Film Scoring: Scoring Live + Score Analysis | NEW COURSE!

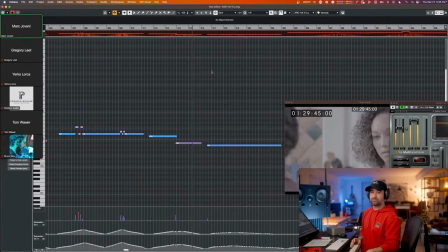8018s That was him being a nightmare control freak. Listen, he's working you, and you're starting to believe his lies again. No, I am not. We all do it.
Boom. Okay? So you can see this very slow melody, that it has a beginning and an end,
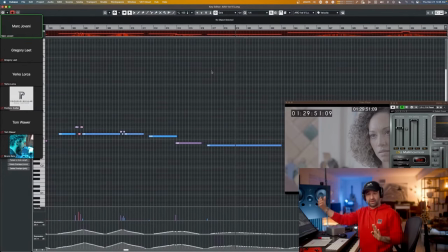8034s
and it follows the second part of this scene. It has three parts. Okay, at the beginning it opens with a question. Now the friend makes her point, and with the point you can kind of like see the arc of this melody and concluding here as she concludes her point, right?
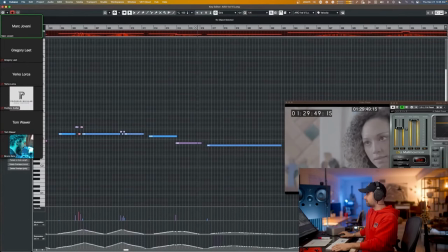8051s Believe his lies again. No, I am not. He's working you, and you're starting to believe his lies again. No. He's working you, and you start to believe his lies again.
By the way, see that the melody plays around the dialogue. Right. So when generally when there's a space in between
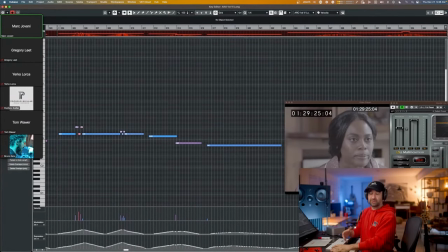8072s
their discussion, the melody is more active. So that now that's at more at the micro level. That's basically a scoring technique. but the melody does not interfere as much with the dialogue or as much as possible.
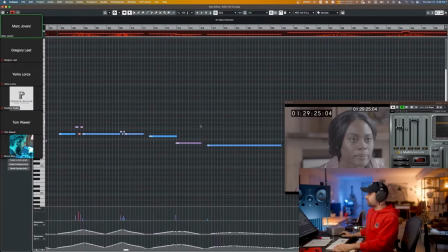8086s
It tries to minimize the conflicting as much as possible. And where important things are said, there's a space like this one.
Oh, freak. Listen, he's working you. And you're starting to believe his lies again. No, I am.
Right? So let's see how this happens again. Beginning.
I mean, we all saw how messed up he was.
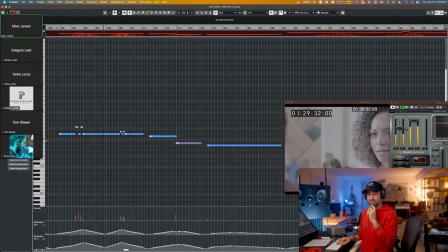8105s We? Who's we? Me, Rochelle, Shamika. I mean, look, we tried to tell you, but you were so in love.
So it's subtle, but, and then there's a little bit of a space, and that's where we do like the music da-da-da-da thing, and then we continue for the log notes to give space for dialogue.
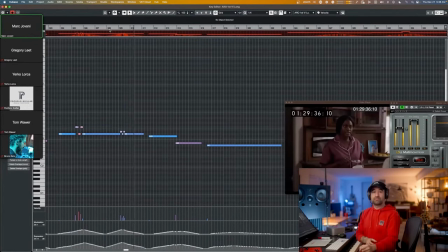8124s I mean, look, we tried to tell you, but you were so in love that you wouldn't listen. I mean, don't you remember how he would just flip out over the smallest thing?
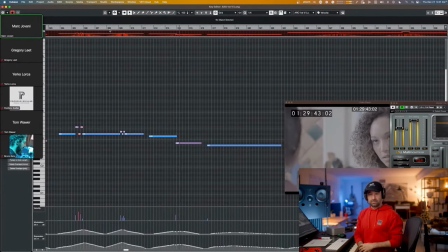8132s That was just him being picky. That was him being a nightmare control freak. Listen, he's working you. And you're starting to believe his lies again.
No, conclusion.
I am not. We all do it.
Conclusion of that second part. So we've got the first part. We are introducing the problem, right?
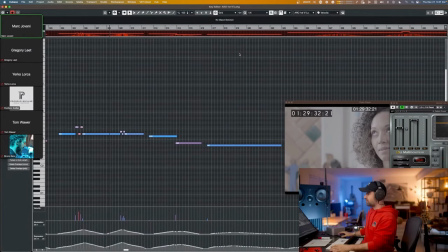8149s
Now the second part, the friend is making her point or explaining what she believes.
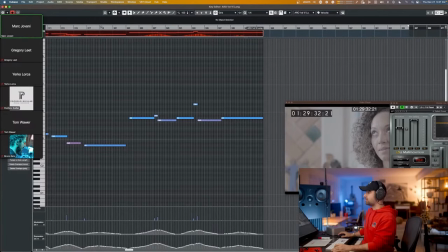8154s
And then she's going to develop, right?
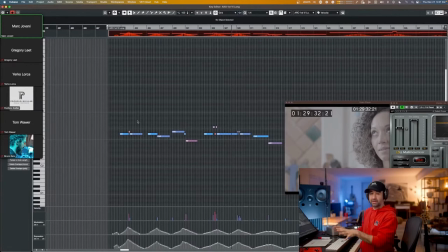8157s
So melodically, we present it with kind of like an opening and result of the melody.
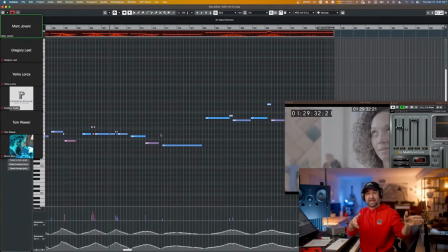8164s
And then we kind of like develop. It's like a repetition of, like, if we say this is A, then it's a repetition of the A in song form, but this is not song form, this is scoring. But here we've got a more developed version of what we presented initially. And now we're going to present a slightly different B section of the melody.
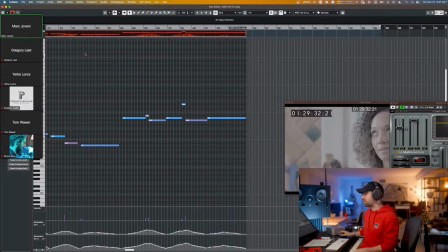8181s
It's something else, because now we're going to open for a different type of conversation, which is going to be introduced by a question coming in right here. But context here.
Control freak. Listen, he's working you. And you're starting to believe his lies again.
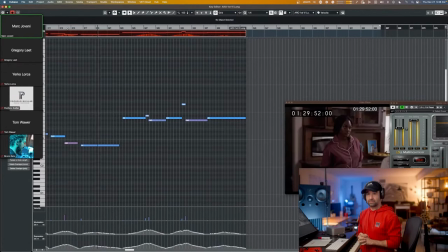8196s No, I am not. We all do it. We fall in love, we think they're perfect, but because the love makes us stupid, we don't see who they really are. You're lucky. You know why? Why? Because the night he tried...
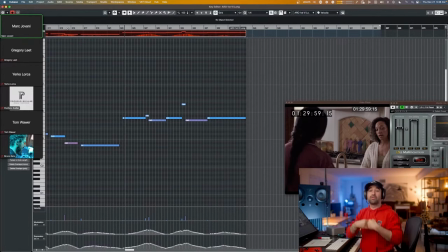8210s
So you're lucky, you know why? Why? And boom, now the why opens for a new story to be told. And with that new story to be told, musically we also go somewhere else.
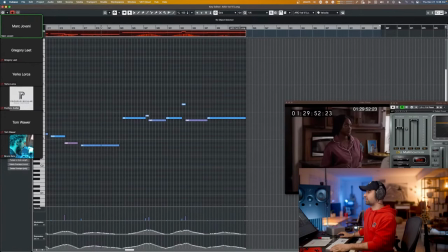8224s
So that's the third part of the, structurally, the third part of the scene.
But because the love makes us stupid, we don't see who they really are. You're lucky. You know why? Why? Because the night he tried to kill you? Whew. He showed you his true colors, that's for damn sure. He's gonna contact you again.
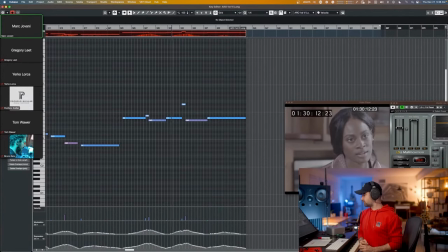8244s He's gonna try to convince you that he's not a threat. But no matter what he says, no matter what you feel inside, do not look at me. Do not engage him. That restraining order pertains to you as well.
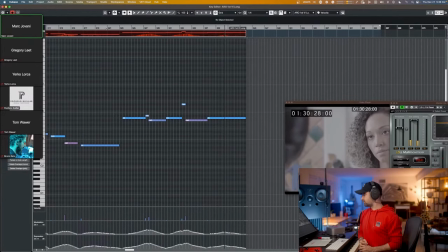8260s You hear what I'm saying? I hear you. Okay, well, I need to eat and shower and get on the road.